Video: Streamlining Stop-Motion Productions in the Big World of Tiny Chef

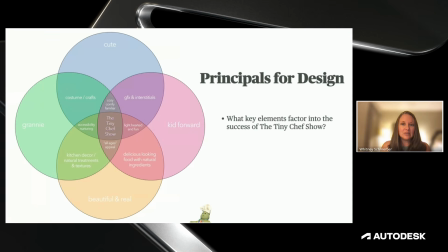508s
What are those key elements that factor into the success of the Tiny Chef show? And for any of you that have seen it, you know a lot of this to be true. It's cute. It's kid forward, it's beautiful, it's based in reality.
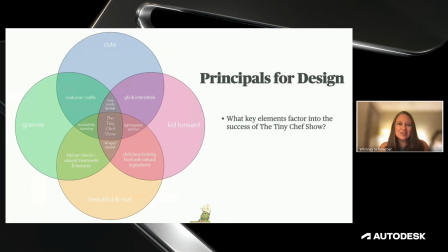522s
It's got this like cooking with grandma feel to it that's just so warming, so like lighthearted and endearing.
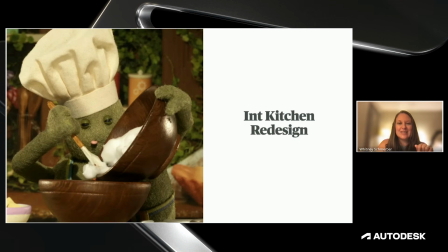529s
So we're going to think about all those things and keep those things in mind as we go into the interior kitchen redesign.
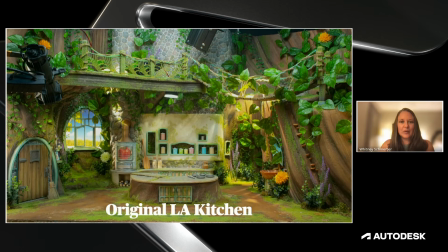536s
Very important environment. We want to make sure we're paying attention to what's been done before. So here is a still of the original LA kitchen that was used for socials. Charming rope braids detail up on the catwalk that you can see. There's beautiful flowers and vines coming in from the stonework and coming in from outside.
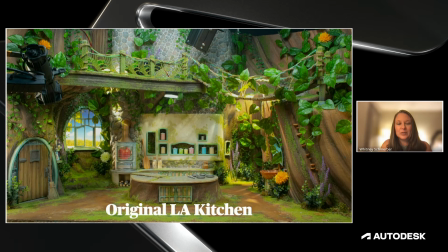554s
There's natural transitions from vertical to horizontal planes. There's lots of elements in here that we really loved. We really loved this window that you can see back here and the really intricate design of the mullions there. We also really loved the shape of the island, wanted to keep that as well.
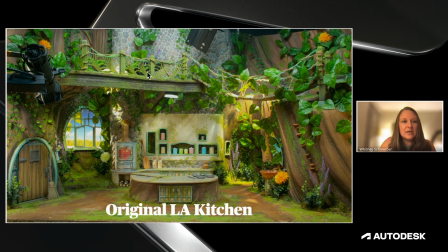572s
The other thing that everyone was really leaning into was up here in the stonework that you can see up here at the top.
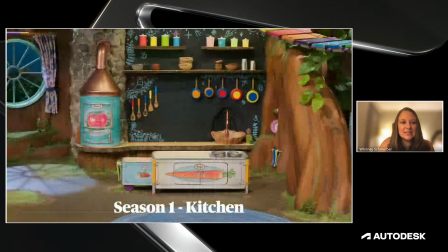579s
So now we're going to get into season 1. Here's the season 1 kitchen. And one of the big notes that they wanted us to address is the chalkboard behind Tiny Chef. So if you imagine that he's standing right here, getting ready to cook something delicious, And when you zoom in, he's got this chalkboard behind him, this black void.
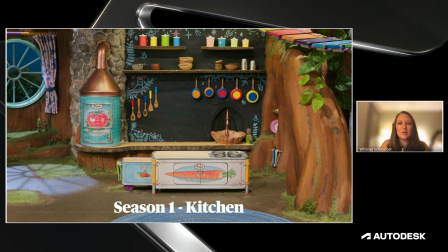599s
And so we wanted to sort of guss that up a little bit, make it a little bit more interesting.
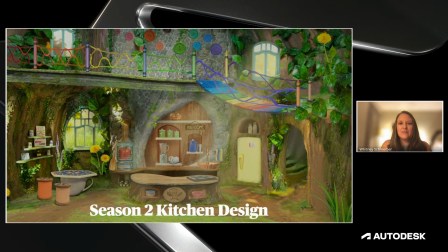604s
So here is our design, concept art design for our season 2 kitchen. And you can see we kept some of the rope work up on the catwalk, but we wanted to, we really wanted to think about maybe cat's cradle. And then you can see the rock work from before.
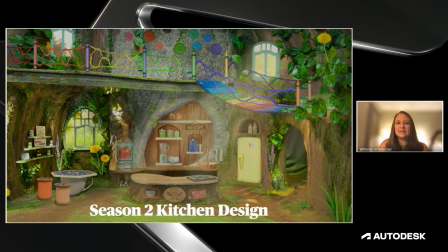622s
You can see the fridge that we've added and the design of the island. Let's go into that a little bit more.
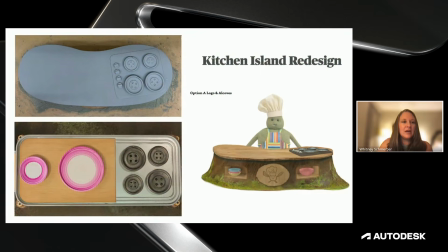627s
So here you can see an overhead view. The season 1 island is very squared off. And it was hard for the animators to get Tiny Chef all the way up to the kitchen island. So we went with the beam shape, similar to what they did in the Socials kitchen that I showed you before.
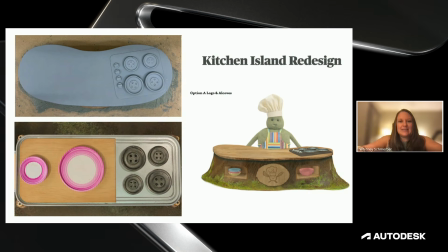642s
And this allows the puppet to get right up close and easy reach all of his pans and pots and spoons and whatnot.
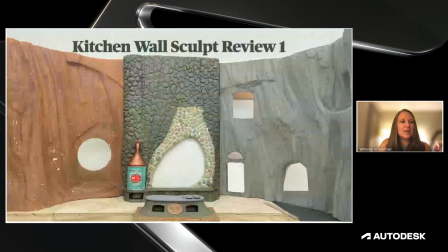650s
So going into the environment around him, here you can see on the left-hand side here, this is a season 1 wall, and you can tell because of the circular window. And then on the right here, this is a new sculpt incorporating the space for the refrigerator,
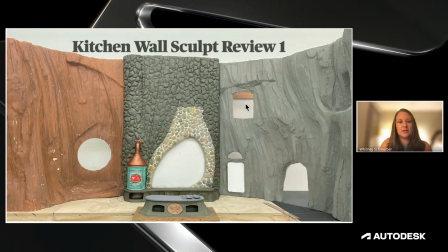667s
the hallway to other environments, and the upstairs window. Well, you can also see the center rock wall. And the reason that we have this area here in the middle that's a little bit more colorful is that this was part of a look dev piece, which we talked about, look development. And they loved it so much that we decided to go on ahead and just integrate it into the build and have it be part of it.
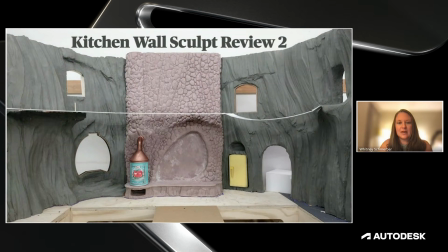686s
Here's the second review, and you can see I'll flip back and forth just so you can see the differences.
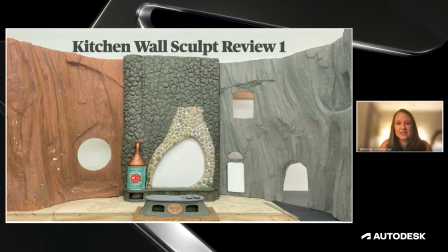692s
So you can see we swapped out that camera left wall.
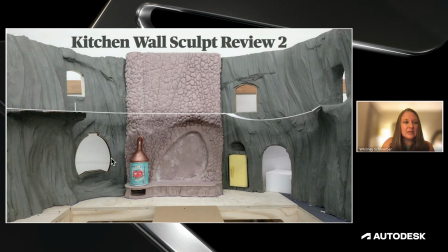695s
We went with an opening that was similar to the the Social kitchen, which is really lovely. And you can see they finished mold and cast of that center wall. You can see a more defined line work in both of the walls on the left and right.
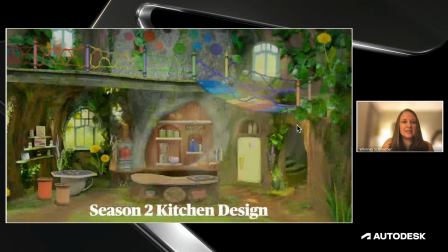710s
So let's take one more look at that concept art. This is our season 2 concept art.
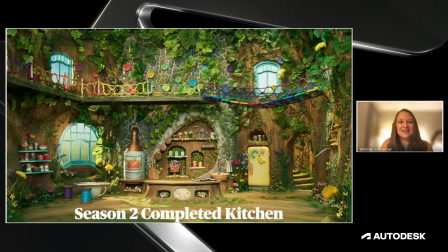715s
And from there, this is our finished season 2 completed kitchen. Isn't it beautiful? It looks so nice. It's so colorful. It really speaks to just the creative juices that Tiny Chef has and just the care that he takes with his environment.
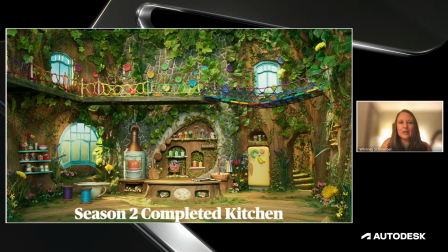734s
We wanted it to be playful and fun, but approachable. We wanted it to be recognizable, but also just, we wanted it to be an environment that said more about Tiny Chef.
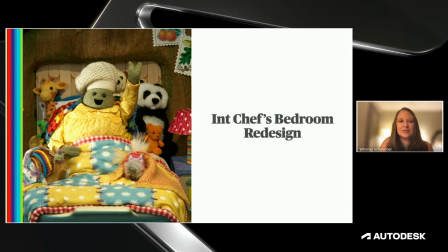746s
Let's do another one. Interior kitchen bedroom, or sorry, interior chef's bedroom redesign.
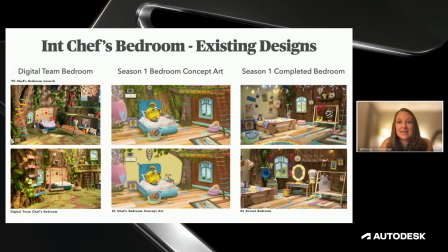751s
This one was an interesting environment. Again, here's a spread just to sort of show you the different designs we were dealing with.
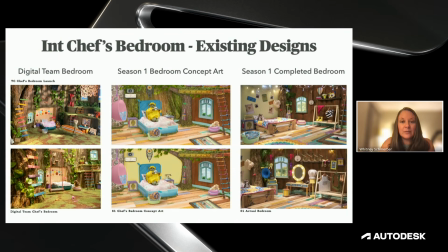757s
So we've got the digital team bedroom, which, you know, feels honestly like it's very in line with the Tiny Chef season 2 kitchen that we made, just from the overall color scheme. Then you've got our season 1 bedroom concept art here. And then over here on the right is the finished season 1 bedroom. And that's what we inherited, was the season 1 bedroom.
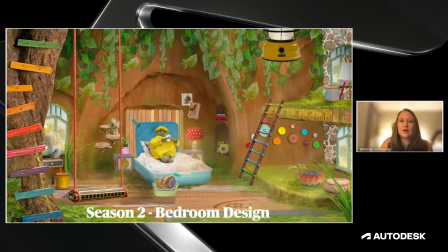778s
So after looking at all those designs and working through the design process, we have concept art for our season 2 bedroom design. And you can see there's definitely elements that they pulled from the Social kitchen. You can see here the ladder on the left. You can see the bed here from the season 1 design that they ended up changing, but we decided to bring it back.
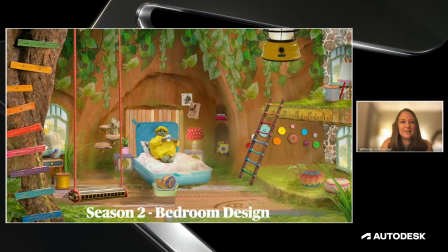795s
We've got a nice little balcony here. It's really beautiful. Now, sometimes in the set design, we want to put little Easter eggs.
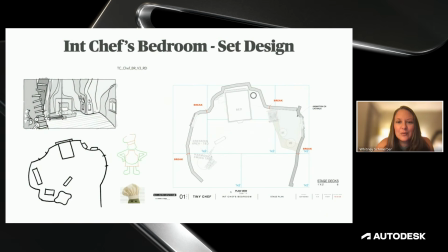802s
Here's a great example of one of the Easter eggs that we did. So if you look at Tiny Chef, and we can zoom in here. Well, I can't really zoom in, but if you squint, you can see Tiny Chef's hat here in the corner, and it has a very distinct shape.
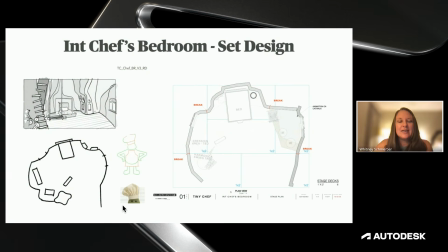817s
It's part of the logo in the show. It's key to his silhouette, right? And so we thought it would be a lot of fun to integrate that into the set design. So here, as an overhead view, you can see that it has the shape of Chef's hat. Now, this is definitely not something that the audience is going to be able to see, but sometimes we just do things like this because it just makes sense.
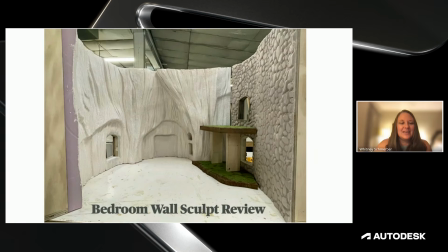835s
It just feels right. Here's our bedroom wall sculpt review. You can see we've done some amazing line work, and they've sort of worked in some different areas for the bed here.
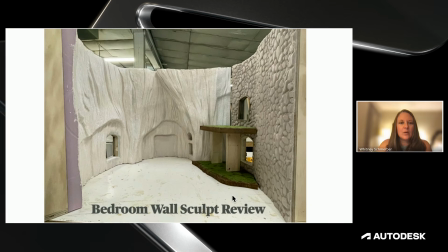847s
We've got the beautiful window and the rock wall over here and working on the balcony. One thing that we really loved about the season 1 set was that bedroom floor.
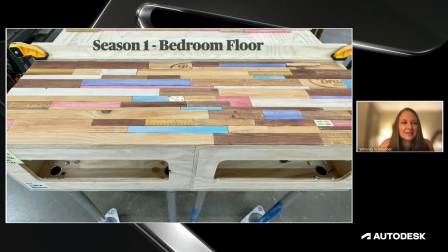856s
If you take a close look here, it's super cute. It's got mahjong tiles and dominoes and rulers, and we loved that floor. So we wanted to make sure we integrated that with it.
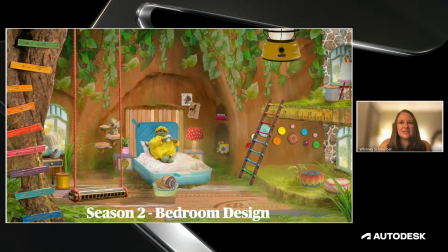866s
So let's take one more look here at the concept art, season 2 bedroom design, and then finished bedroom.
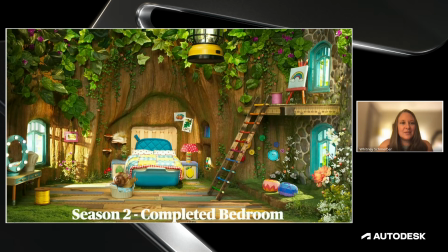873s
Oh, it's so quaint. I love the stamps up on the wall. This is a cupcake liner that we used as a lampshade. Super cute. It looks so nice.
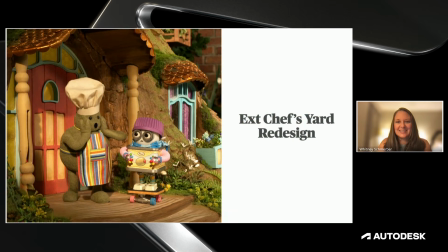888s
Okay, one more. You want to do one more? Okay, exterior chef yard redesign. And I know the image looks kind of scary, but it's not that scary. It felt scary. The reason it felt scary is that it's Chef's yard.
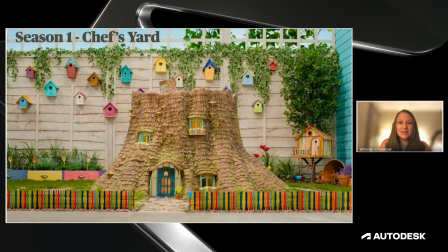900s
You know, this is a really important environment in his world, and we wanted to do it justice. It's in the opening credits. It's so important. There were different things that they wanted us to keep. They really liked the colorful fence, but they wanted us to address the bark texture on the outside and then the super flat plane of the yard.
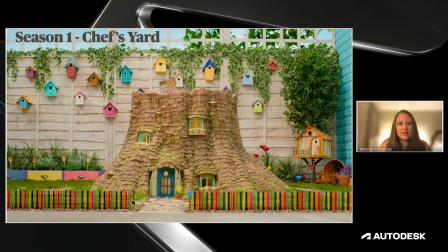919s
You know, if you look over here on the turf, it's very, very flat here on the sides, and they wanted us to address that and just give it a little bit more movement in the environment.
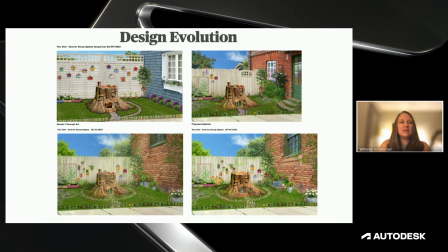928s
So here you can see the design evolution. It goes from upper left to lower bottom. So upper left is sort of where we started, and you can sort of see the evolution. It was pretty quick on that we decided to go from that blue wall to a more brick wall.
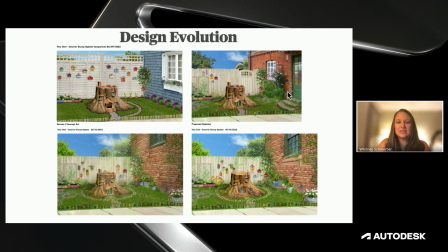941s
And there was originally a door over here. There was a thought that maybe there would be some interaction with Chef, that maybe there would be a human interacting with Chef. And inevitably we decided to go a different route. And you can see here we moved into this design, and then here on the bottom right is our final design.
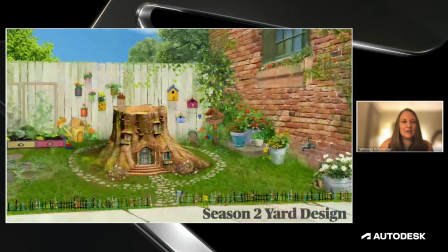957s
So let's zoom in on that final design so you can get a good look at it. It's so beautiful. I love the little door in the fence back here, the watering can shed, beautiful little garden box, the lovely little pathway that goes all the way around it.
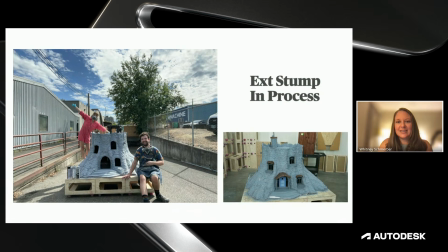974s
Here's our stump in process. These are my friends Jillian and David working on the exterior stump, priming it. And you can see just in this smaller image here, we're putting on the awnings over top of the windows, and there's some window boxes putting in the front door as well, just to make sure everything fits.
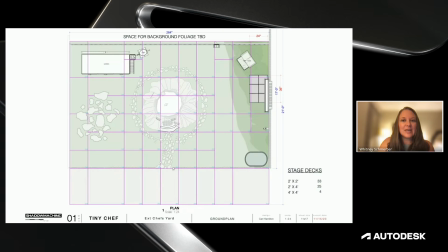993s
So that's the stump.